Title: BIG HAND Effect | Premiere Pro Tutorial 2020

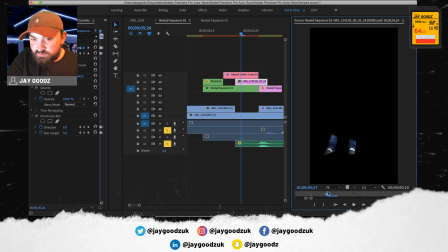So I've literally just put a pair of legs at the bottom.
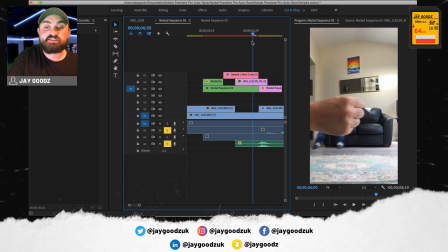I've moved them with the hand, and added some motion blur to it just by using a directional blur. Yeah, so I didn't actually go into After Effects to make the motion blur or anything. So the next thing I've done to really sell this effect is, if you can see right at the bottom where my legs are,
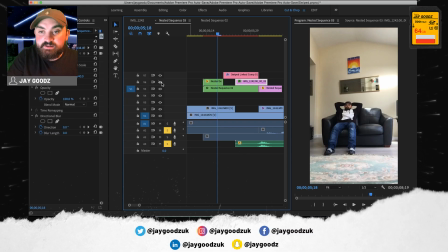there's a shadow, and all I did for that is the same footage. I've used the same part of the hand, and then I've vertically flipped it so it matches,
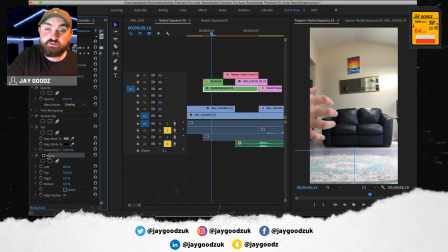and then I've just used a crop to feather it, so the crop's only up to here, and then I'm feathering it, and then I've tinted it to make it black. and then literally I've put it on overlay mode at 23%, and that was just about right for me.
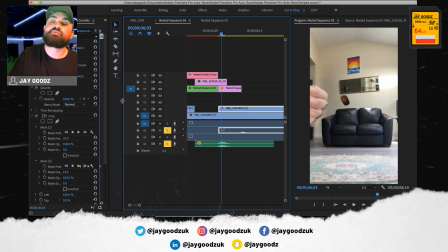So then from the hat bit, this is why we have the back plate, is for moments like this. So I had it, but there was two initial problems. If I take the crop off, the first initial problem is you can see me on the left of the screen,
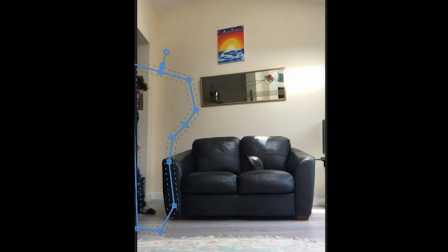and then if you can see just there, if you look close into the mirror,
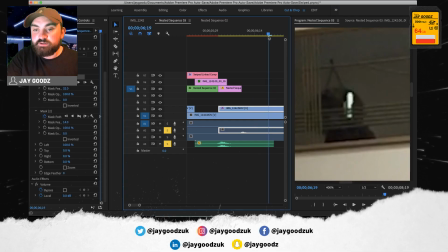you will see my head appear. So to make sure that none of that
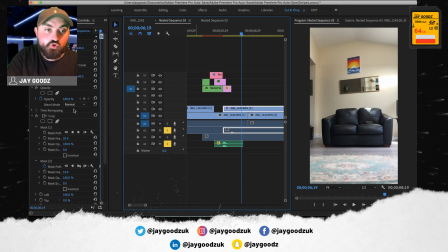disrupted the illusion, I've just put one crop around where I was, so that's where that is, and then you're just seeing basically the back template in that part,
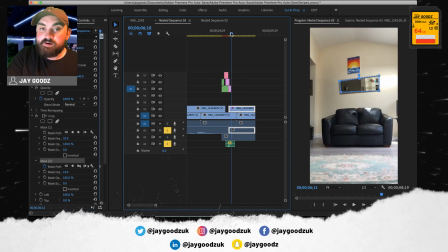and then the second one is just literally over the mirror, so then it looks like no one is there. Obviously you can vary it, there's a lot of different things you could do, and you could always go into way more detail.
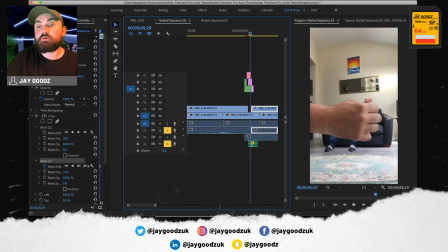You could have maybe made the shoes stay there as well, like the flip-flops, they could have fallen off as well, and all little things like that.
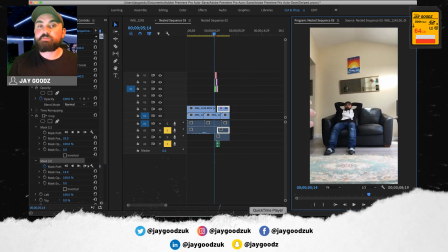So guys, that's the basics of this edit. If you like this video, please like, comment, subscribe, all that YouTube stuff, and if you do use this to make some content, please tag me or send it to me, DM me, whatever, at JGoodsUK, and yeah, I'll be happy to give feedback, all that kind of stuff.
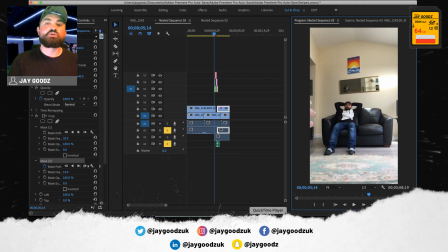Have a blessed day, have a great week, let's go.